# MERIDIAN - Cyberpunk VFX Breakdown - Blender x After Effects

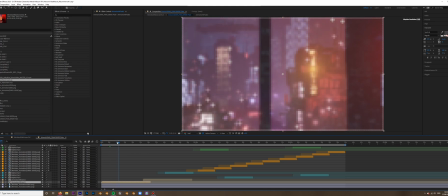740s
You've got the and that's going as intended. You've got the ships flying through, and there you go, that's fine.
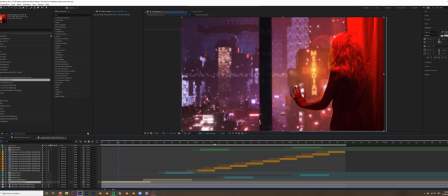746s
Now, this is where it came in really handy, as I say, in order to make sure nothing overlapped, because it meant that I could copy the Meridian sign, which actually has a glow going on within inside Blender itself,
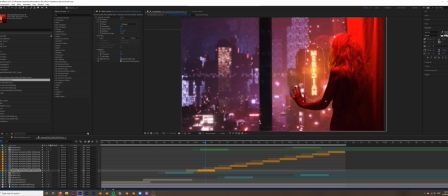758s
which means there's no animation needed to be done within After Effects. It's the actual emission value of the light is all animated within Blender. So that means this PNG sequence is animating on its own. I could mask that out, keep a certain section of it, and now we just have this nicely blended with nice feather,
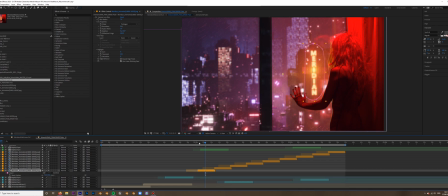776s
and that is going to go underneath the ship going over it, which means that when we get to big ship top 5, which is, as you can tell, the ship going past, which is masked out again as well, it means that it can nicely overlap and everything works as it should.
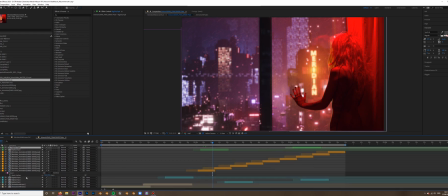793s
Same with the big ship. Where else? What else have we got? Big ship top, which is this one up here, again masked out, and then the ship that lifts up here at the start and goes away, that just stays on this base animation.
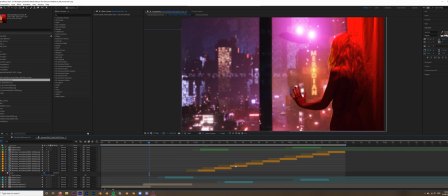809s
So just thinking ahead like that can really make a difference and save you a lot of hassle when you're trying to render out multiple passes and timelines of the same thing. Just, you know, masking it out can save you a lot of hassle.
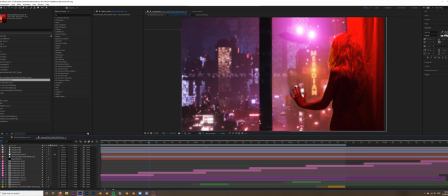822s
Now, beyond the actual animations, what I did was actually just take one of these out of focus blurs,
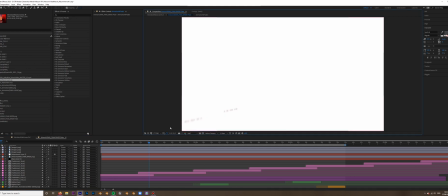828s
and let's take off you. And you can see that all I did was actually,
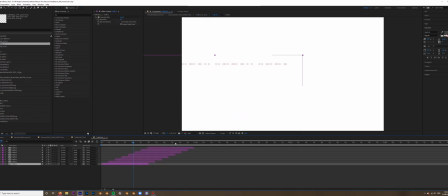836s
if we go into one of these compositions, I essentially took a single light that was in the back of the scene, added a Gaussian blur to it, because camera lens blur can add a lot to your render time. So Gaussian blur was absolutely fine. Duplicated it multiple times, and we've just got it passing from right to left.
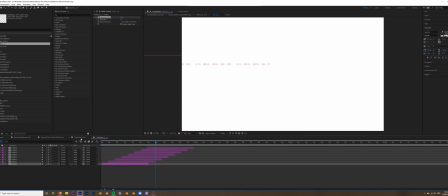855s
Pre-composed all of those into one single timeline, duplicated that on top, reversed it in 3D space and made it go the other way.
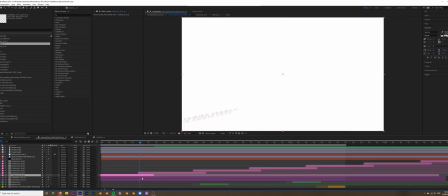865s
And then that composition comes into our main one. And then we basically just got overlapping versions of that so that it becomes seamless. If we say all of these, then you really can't see the point where it shifts over.
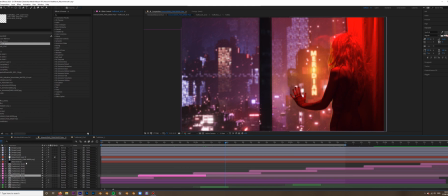878s
And then it's just another layer of that back there to create the illusion of traffic in the distance without having to simulate loads and loads of lights within Blender, without having to simulate models. It's literally just a single out of focus blur and taking that and animating it from left to right on the screen.
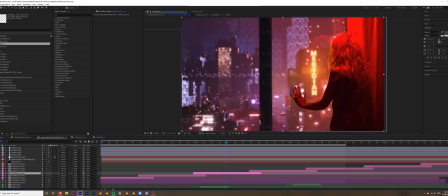895s
Of course, when we applied a blur to the entire of our Blender layer, it applied a blur to the window frame, which of course we don't want to be out of focus. So duplicated that, put it on front, and then masked it out and put it over the top so that the blur is not affecting that.
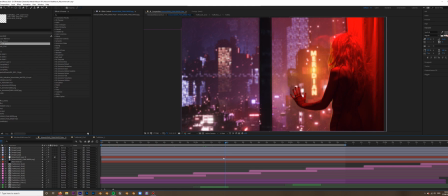912s
And everything that should be behind the window frame goes behind it, because now this mask is on top. So all of these lights that are going behind fit nicely.
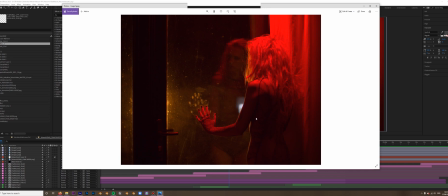921s
Now, the original photograph that I used was captured by the artist herself, and she sent it to me. And what I made sure was really clear was to have a clear background out the back, and also to have a light source illuminating from the outside in, because if there was going to be a city outside of her within the scene,
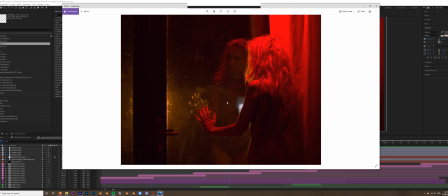940s
naturally there would be light coming from that side. And it's really difficult to simulate light hitting a subject if it hasn't actually happened. So having that light source behind this window and actually illuminating her with the yellow and illuminating the glass was key, and also illuminating here was really key in helping glue the effect all together.
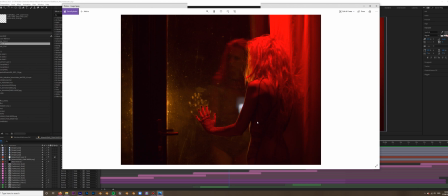959s
So planning your 3D shot in advance, thinking about how the composition is going to work, and adjusting your lighting accordingly is very, very valuable.
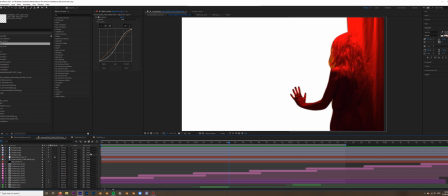967s
So I took the image into After Effects, and the first thing I did was mask out anything that was not going to become transparent. So I masked out all of the artist around her hands, around her fingers, around her hair, around the curtain. They were the main things that were going to stay completely solid, opaque, nothing needed to be done to them.